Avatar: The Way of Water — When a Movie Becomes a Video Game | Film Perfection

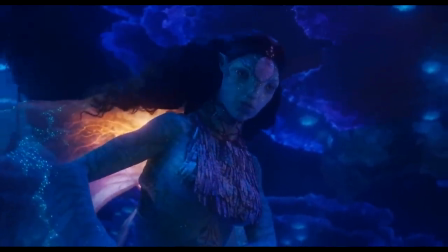[12:15]
And most importantly, to ensure that time isn't wasted on paths leading nowhere,
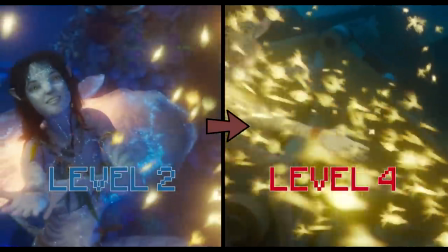[12:19]
all these sidequests not only explore the world and its mechanics, but also become key later on.
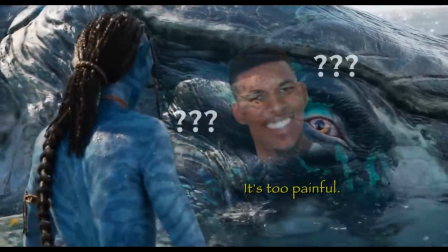[12:25]
The relationship between the kid and the whale is pretty randomly weird to say the least, but it provides necessary context for the whale hunting in the next level.
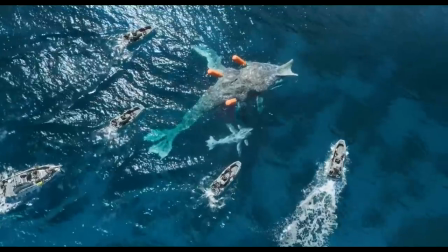[12:33]
And even though the whale hunting is a pretty outside-the-box way for the villains to chase the heroes,
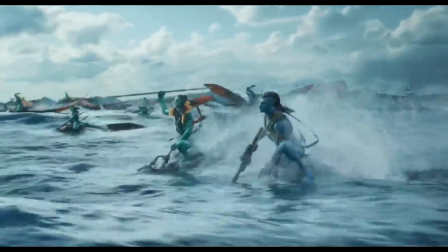[12:42]
It is how they ultimately draw the heroes out.
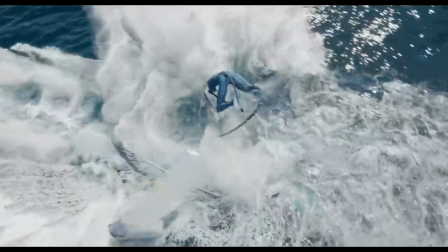[12:45]
In this manner, while the sidequests may not always directly advance the plot, they do ultimately become a fundamental part of the plot.
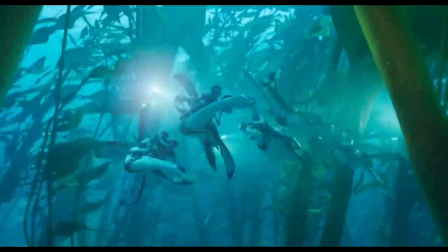[12:54]
The sidequests of learning to swim and to deal with ocean animals ultimately become crucial for the kids to stay a step ahead of the villains when they attack.
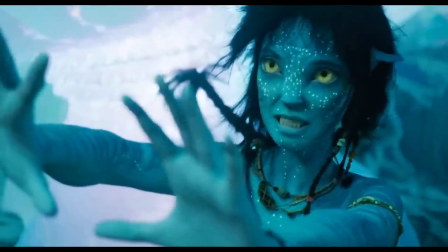[13:03]
The sidequests of exploring the new water world ultimately becomes crucial for how the kids fight back and how they ultimately survive.
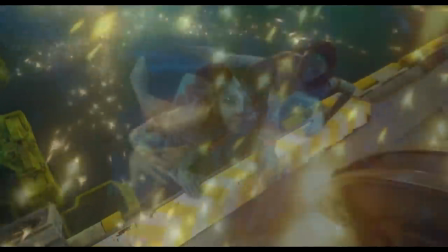[13:09]
Those subsections don't necessarily move the needle, but they do play a part in moving the needle.
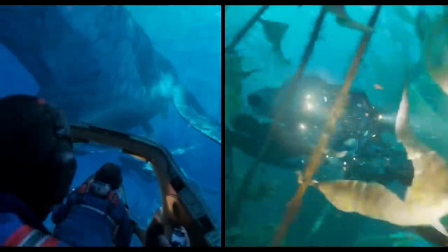[13:15]
The ocean vehicles become weapons against the heroes. The killer whale becomes a whale that kills.
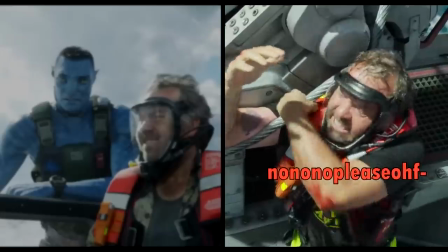[13:21]
And the
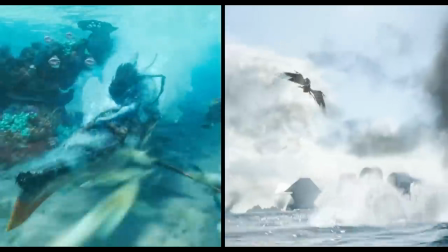[13:27]
ocean animal skills become relevant in such a way that no time was wasted.
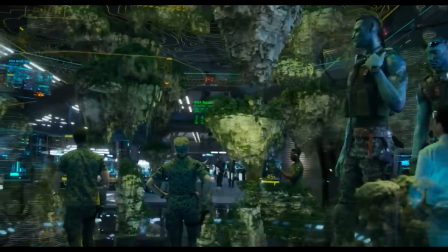[13:32]
The point I'm trying to get across is that plot is pretty easy in two places.
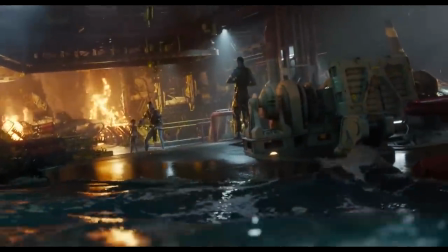[13:37]
It's easy at the beginning and it's easy at the end, where here for example we have to go in to fight the villain to save the kids.
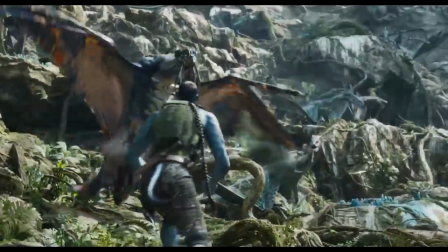[13:44]
That pretty much writes itself. But the middle is different. The middle with plot is tough.
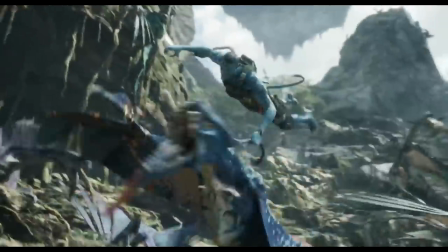[13:50]
You have to keep the plot active to create situations and make stuff happen,
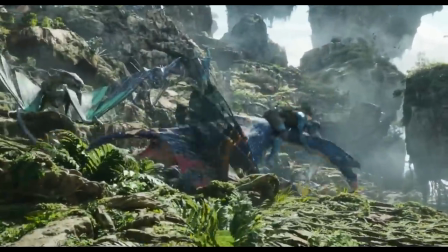[13:54]
but at the same time you also have to make the plot last all the way to the third act, which in a long movie isn't so easy,
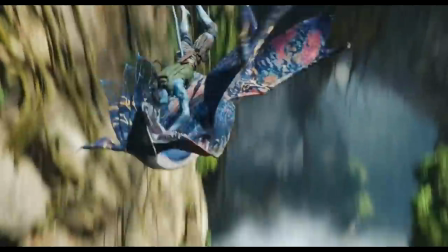[14:00]
as you may have seen in countless Hollywood blockbusters.
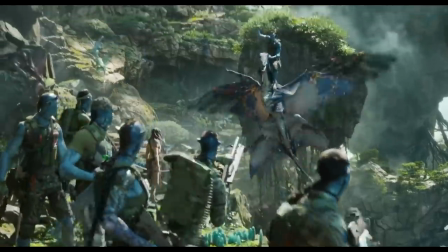[14:04]
But as Way of Water shows, it doesn't have to be that tough, because in those sections where you're not able to actively maintain the plot,
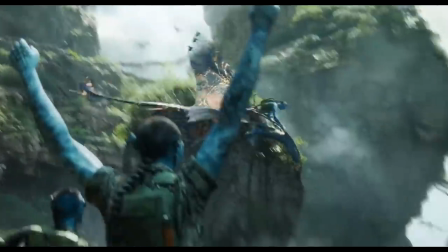[14:11]
the level mentality allows you to do just fine without it.
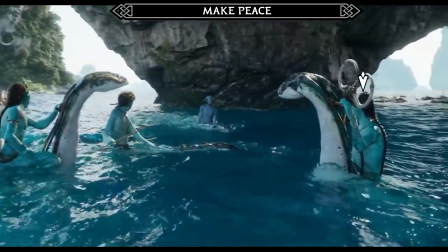[14:14]
Once you have the new external setting, you can populate it with setting-related secondary things to do in place of the main plot,
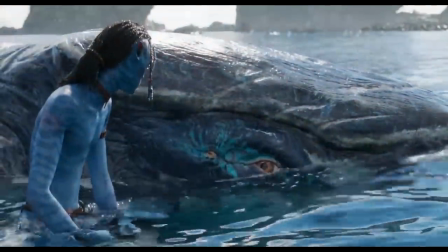[14:21]
so long as it ultimately serves the main plot once it returns.
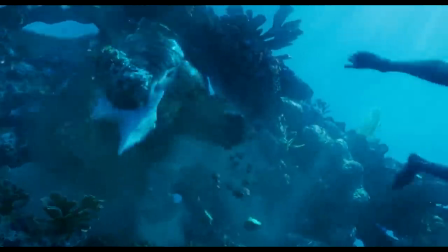[14:25]
At the end of the day, in order for the audience to be entertained, you have to find events and activities and situations to entertain them with.
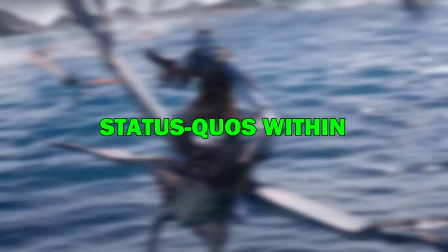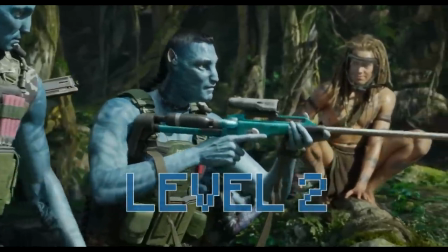[14:41]
Thirdly, the way this movie uses the level design to keep you invested emotionally is by basing
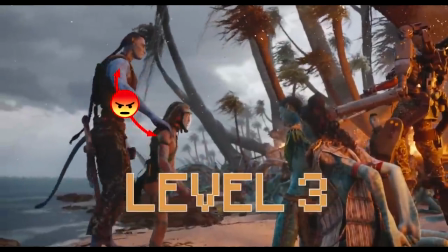[14:46]
the sections on constantly evolving internal and relationship status quos.
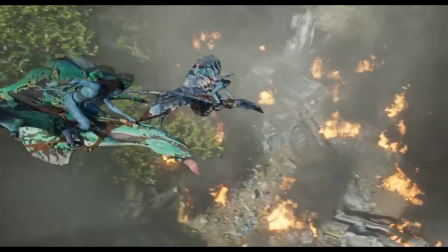[14:51]
In the first level, for example, to introduce what I'm talking about, the best word I would use to describe the status quo is isolation.
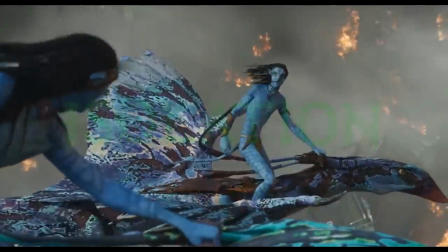[14:58]
That's the current mental and emotional state, so to speak.
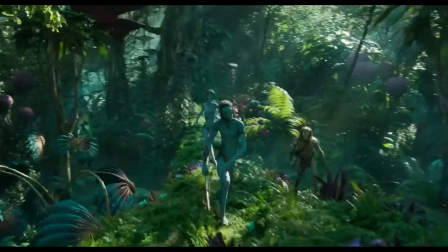[15:01]
The hero kids mainly traverse their home that they're familiar with, and they pretty much only interact amongst themselves.
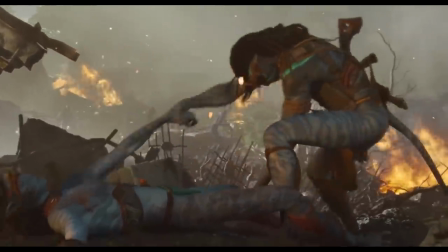[15:07]
They want to leave their shell, but Jaxuli doesn't let them.
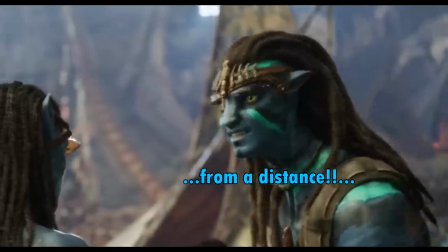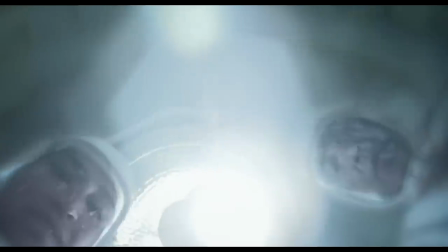[15:17]
Whereas on the villain side, the human soldier is in this weird middle ground as he gets resurrected as an alien.
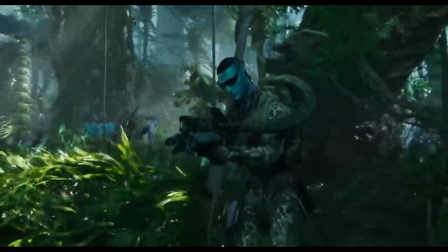[15:25]
He doesn't see himself as a real alien, just like neither do the men in his squad, But at the same time, he doesn't think of himself as the same real human either.
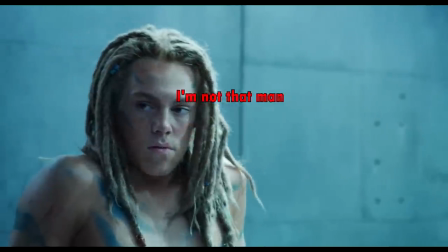[15:34]
He won't take ownership of his human son.
I'm not that man.
That essentially is the current emotional state the movie digs into.
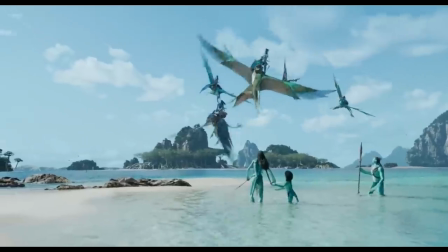[15:41]
That is the area of feelings it makes the audience feel. And when we then get to the water level, that state changes into something I'd call exploration.
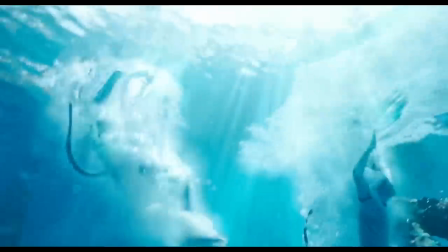[15:50]
Now the kids meet other people and explore foreign lands since Jaxuli has no choice but to let
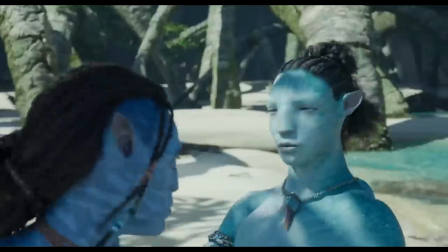[15:56]
them. and in the process they purposefully get in conflicts and dangers and even fall for a blue person,
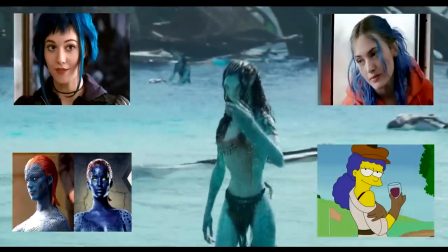[16:02]
as we all at some point in life tend to do.
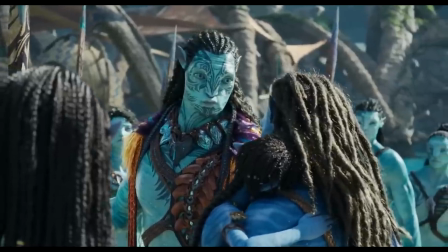[16:06]
Now Jigsulie himself isn't a leader anymore, but more so a guest, so he has to bend to the rules of others rather than make his own.
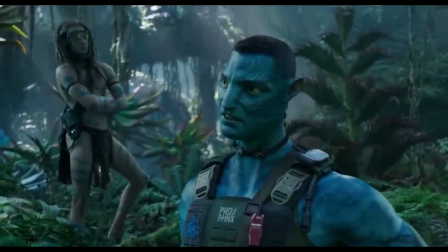[16:13]
Whereas on the villain side, now the soldier starts getting in touch with the alien way of life.
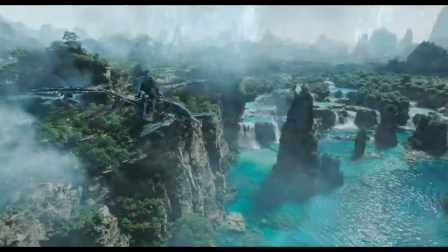[16:18]
Eat Navi, we ride Navi, think Navi.